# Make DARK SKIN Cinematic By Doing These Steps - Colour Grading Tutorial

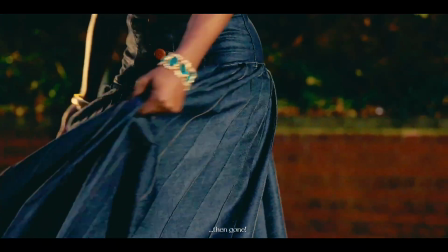(0:06)
In this video, I'll be grading another scene from the fashion film. When I'm done, I will save it as a power grade, so you can use this even outside this particular project.
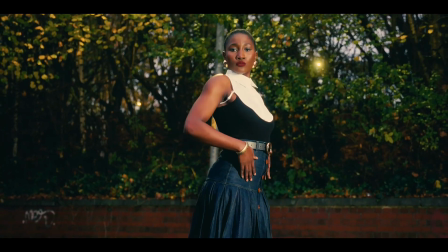(0:16)
Let's talk, let's do more color, and I'll see you in the software. This is another frame from, or another clip from the fashion film.
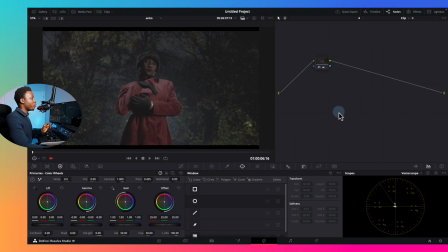(0:24)
If you've not seen it, please do watch it on the Anko Instagram, and you can watch it on my Instagram also at the Lazy Filmmaker. So let me play this first so we see what we're working with.
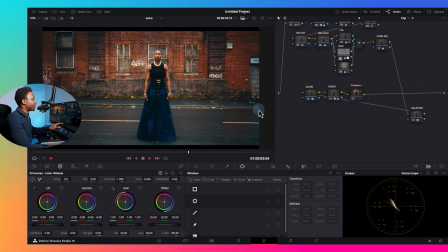(0:40)
Alright, so this is what we were grading before. And let's say everything goes from here and it goes into our most recent shot, this one.
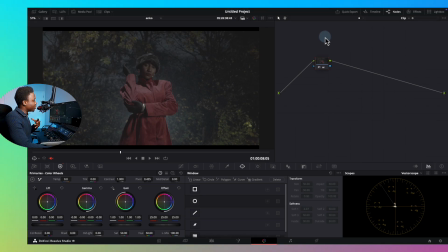(0:48)
So it's the same film, so it needs to feel like a bit cohesive, even though it's a different look. It's night, it's colder. We're going for the, bluish vibe.
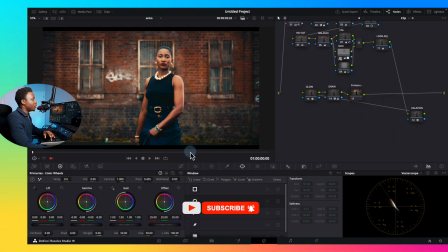(0:57)
Initially, we had like warm vibes here, Now we're going to go like very cold, just to contrast what she's wearing.
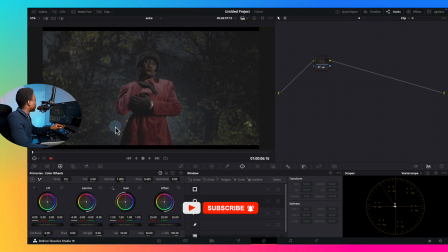(1:05)
But that doesn't mean I can't take or I can't steal things from the grade that we've had before.
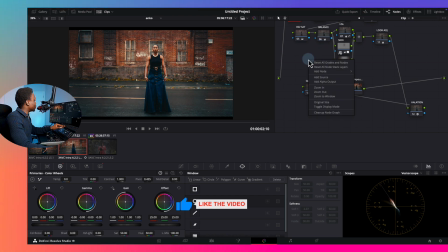(1:10)
So let's say, so what I would do ideally is when I'm done with this, when I'm done with grading stuff,
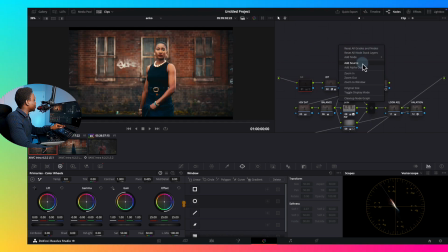(1:15)
what I usually do is I grab it and I do something called grab a still.
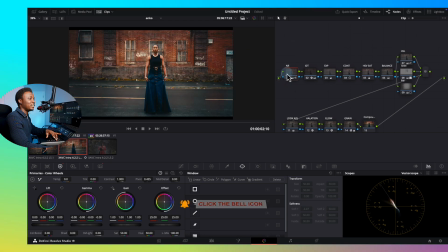(1:22)
Not still, a still. Still. A still image, yes. So I'm going to grab a still image. So what I need to do is, if I open this gallery, for example, I've already done some.
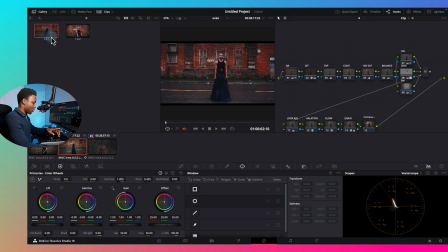(1:33)
Let me delete this once. So we can see newly.
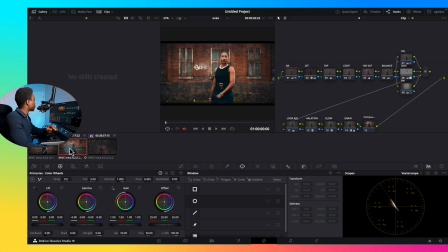(1:36)
So if I delete this ones, for example, and I right click here and I say grab still. So it will grab a still for me, and I can use this as a reference point when I'm grading other things, or if I want to just copy like the exact, effect and the grade and the node structure,
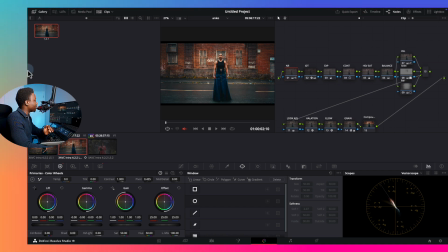(1:55)
I can just right click this and say apply grade to my new footage. So let me grab a still for this one also, grab still. Then when I come to this shot, for example, there are different ways where I can copy the grade over.
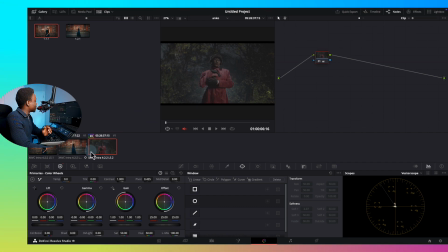(2:07)
Is that I click this, what I want to, the grade, the footage I want to grade, and come to a shot like this and right click and say apply grade.
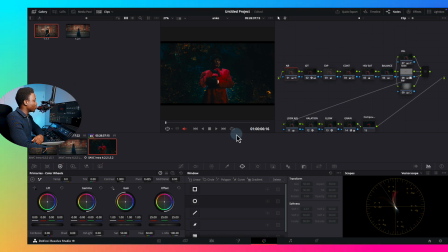(2:17)
So it transfers everything onto this new one. Or I can also do the same thing. Or I can also come here and do the same thing. You can see when I'm hovering over it, you can see what's happening. It's showing me what it will look like if I apply this. So I'm going to apply it anyways. And let's start working back from there.
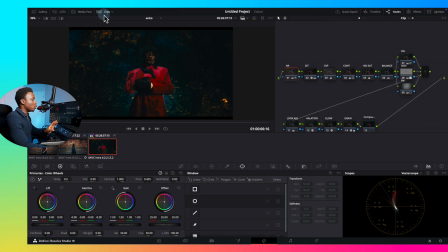(2:36)
Then when I'm done, I will show you how you can even save these looks and make it appear in all your other projects that's outside this project. So let's grade this shot together. By now you guys should be used to my, my workflow. I've already done like the input display transform, which is taking the shot from S-Log3,
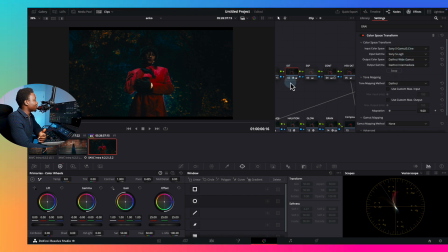(2:55)
Sunny S Gamut Cine, S-Log3 to like Davinci Word Gamut. Then I've done the output, which is inside this compound node. The output goes from Davinci Wide Gamut to Rec 709 and Cineon Film Log.
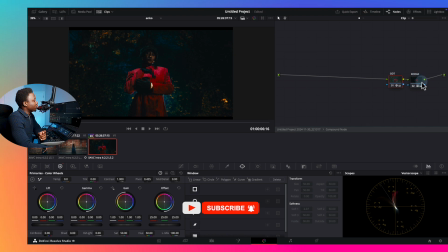(3:09)
The reason why I did Cineon Film Log again is because I want to use this film look, which is a Kodak 2383.
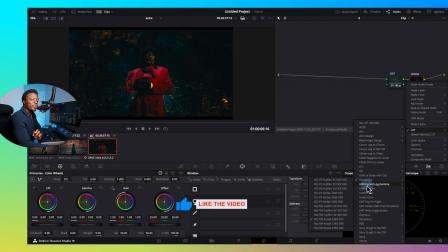(3:15)
So if I come here, in case I'm speeding too much, it's because I've done 2 videos showing my process. So you guys can watch that one before you watch this one. And you can also pause this video and, just steal the settings, and it's okay, just follow through. And if you have any questions, I'm happy to be in the comments to talk about it.
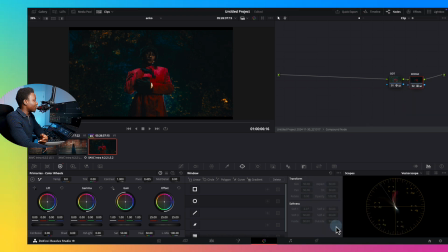(3:34)
This time around, I want to use the D65 because I'm kind of going for a colder look. So let's change that. D65. So this was the thing I put in the compound node. It's just my ODT, which is the Davinci Wide Gamut to the Rec 709.
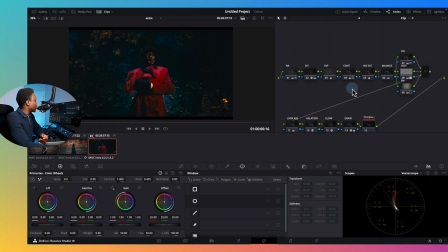(3:53)
This is the color space I like to work in. So coming back out, I'm going to reset everything again, like reset all my balance, reset my contrast, reset my saturation, just reset my exposure.
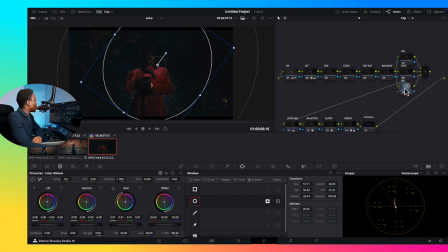(4:09)
Also reset this HSL. So what's the point of doing everything if I'm still going to reset it?